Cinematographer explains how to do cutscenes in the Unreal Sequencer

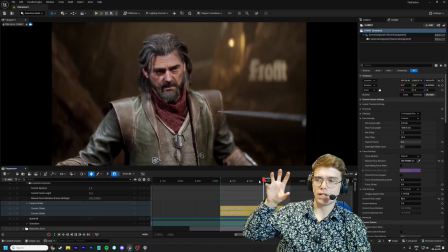12:28 Here, it just puts a little shake on and keeps it slightly alive.
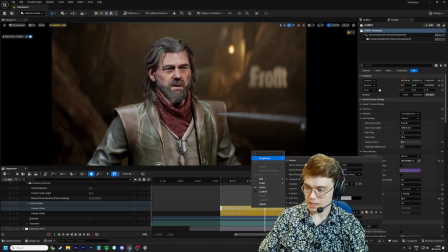12:31 And you can also adjust the values of them. You can go to Properties, Play Scale, half, and that reduces how much everything shakes. So you don't need to create a whole bunch of different camera shakes. You could just create a handful and then have them at different play scales. I think we're only using 10 camera shakes all in all in the game, and they're just playing at different play scales, looped with different ones. Sometimes there are multiple stacked on top of each other. We could play around with all that kind of stuff. At this point, it's looking pretty good.
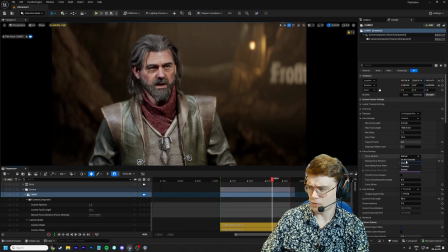12:55 So what I'm going to do is I'm going to go here into camera and I'm going to put the focus to disable. I'm disabled. Because when I start framing up shots, this is going to break all the time, and you're going to have huge stretches where things are out of focus and stuff like that.
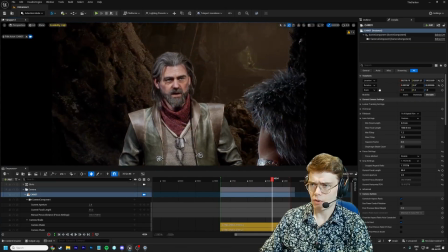13:07 So you just disable it while you're working. And then I try and think of, how do I want to frame this? Now, I said they're sort of antagonistic, right? I said that they're kind of button heads. Is Rin going to kill him? What's going to happen, right? We're going to create that suspense.
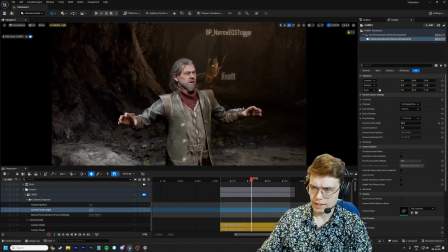13:18 So, if we put on a wide lens, things tend to look a little at ease, comedic.
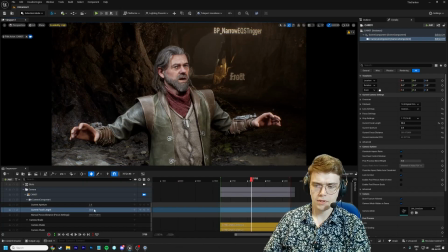13:24 Comedies are filmed on wide lenses, right? But the spy thrillers, Jason Bourne and stuff, they're filmed on very long lenses.
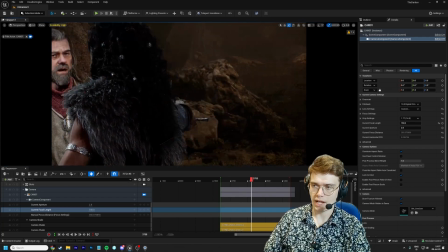13:31 So we could go to a very long lens, pull the camera way back, and now they feel sort of, at odds. This might be too much. We might want to save that for something where the stakes really are that high.
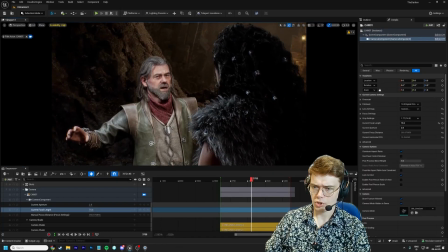13:42 So here we're just going to go to the 70. How do you know which number to pick? How do you know 70 instead of 150? How do you pick? You're just going to have to mess around and explore and see what you like and see what you don't like, and play around with it until you find what you enjoy.
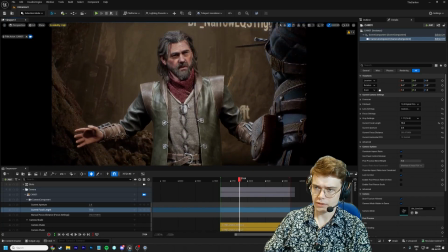13:54 And then another thing is, what angle do you film them at, right? Do we do close-up? Do we go all the way here?
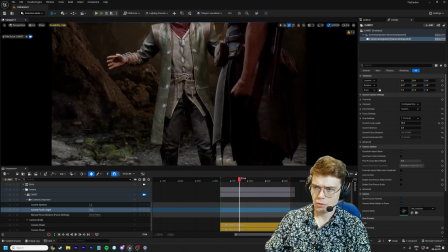13:59 Do we go wide shot, all the way far back? What about like a really low angle? Looking up at them, that's really cool.
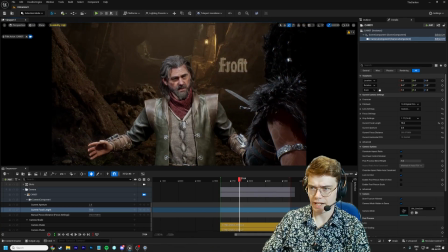14:04 And then I often find myself getting into a trap when I'm looking at these frames, because there's a tendency with amateur filmmakers to think of every shot as having to be unique and perfect and special. But what happens is, if you have a string of special, unique shots back to back to back to back to back, it looks like you're really unconfident. It looks like you're trying to compensate for something. It comes up a little weird. And that's not what most big blockbuster movies look like. They tend to be filmed with what's called coverage. They get a shot of character A, they get a shot of character B, and then they get a master with both of them. And now, whatever happens, they can cut to one of those shots. And then you take those special shots you're excited about and you sprinkle them in. You pick and you're deliberate and you think, I'm going to put it here. You do it with deliberation. When you do that, you tend to bring out the sort of best of what you have to offer, right? You tend to bring out the point you're trying to make. So something like a really good close-up, 150 mil, on his face. This will be a cool shot, but it's also telling me that he's saying something important. Or let's say we get the 50 millimeter, we get a low angle. This is a cool shot, but it's also telling me that he's, a giant, a hero, facing off against impossible odds. So we're gonna save it. We don't need it now, right? If we use this all the time, it loses all meaning. If you watch the first Thor movie, for instance, there's a lot of Dutch angles, and they use it so much in that movie that you just stop thinking about the fact that there are Dutch angles. Everything is a Dutch angle all the time. Everything's always sort of crooked at a 30 degree angle or something like that. So if you do too much of something, it tends to sort of lose some of its intensity.
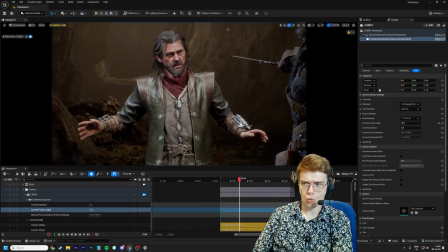15:45 So we're gonna go back to the 70 mil, and we're just gonna shoot him at a fairly normal coverage. We're gonna get a dirty single, get your mind out of the gutter.
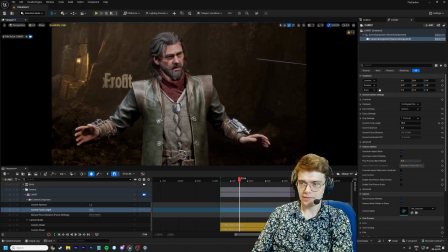15:51 That's what it's called. A regular single would be just with Abram in it, but because it's a clean frame, only one subject.
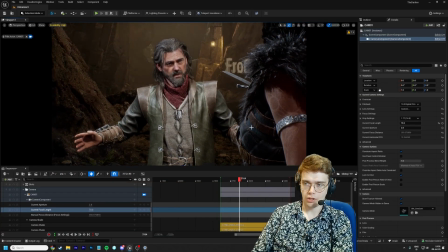15:57 But if we dirty it up by getting a little bit of Rin's shoulder in here, it's not as clean a frame, looks a little gritty.
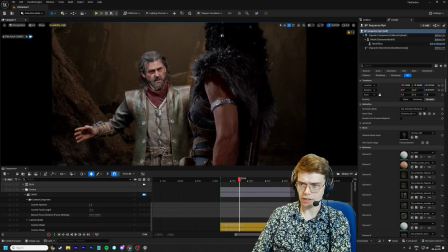16:04 Now we're gonna try and frame it up. And there's this good light in the background. I'd love to get that in frame, just because it'll look nice.
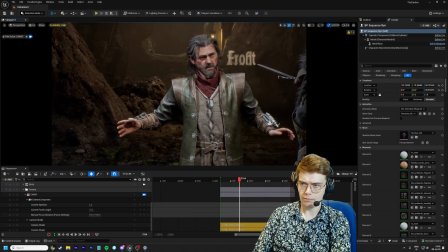16:10 We have some leading lines. There's this tunnel behind him. I'm gonna try and frame it so that his head is in that tunnel.
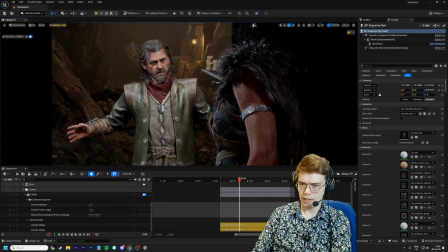16:15 I think that'll look nice. We'll get a little bit of her shoulder, and then we'll try and align it to the rule of thirds a bit. The rule of thirds is this thing where you take a frame and you split it into thirds up and down and across, and then you frame your subject so that it lands on one of those points. You don't have to do it.
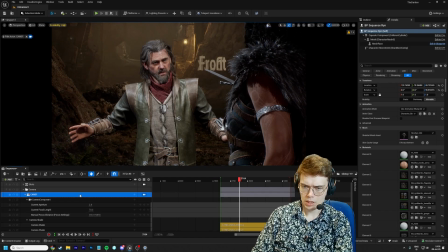16:30 It's not an actual rule, but it's useful. All right, so here we go, cam 1, and now I'm going to rename this. Let's call it midshot Abram, MS Abram. There we go.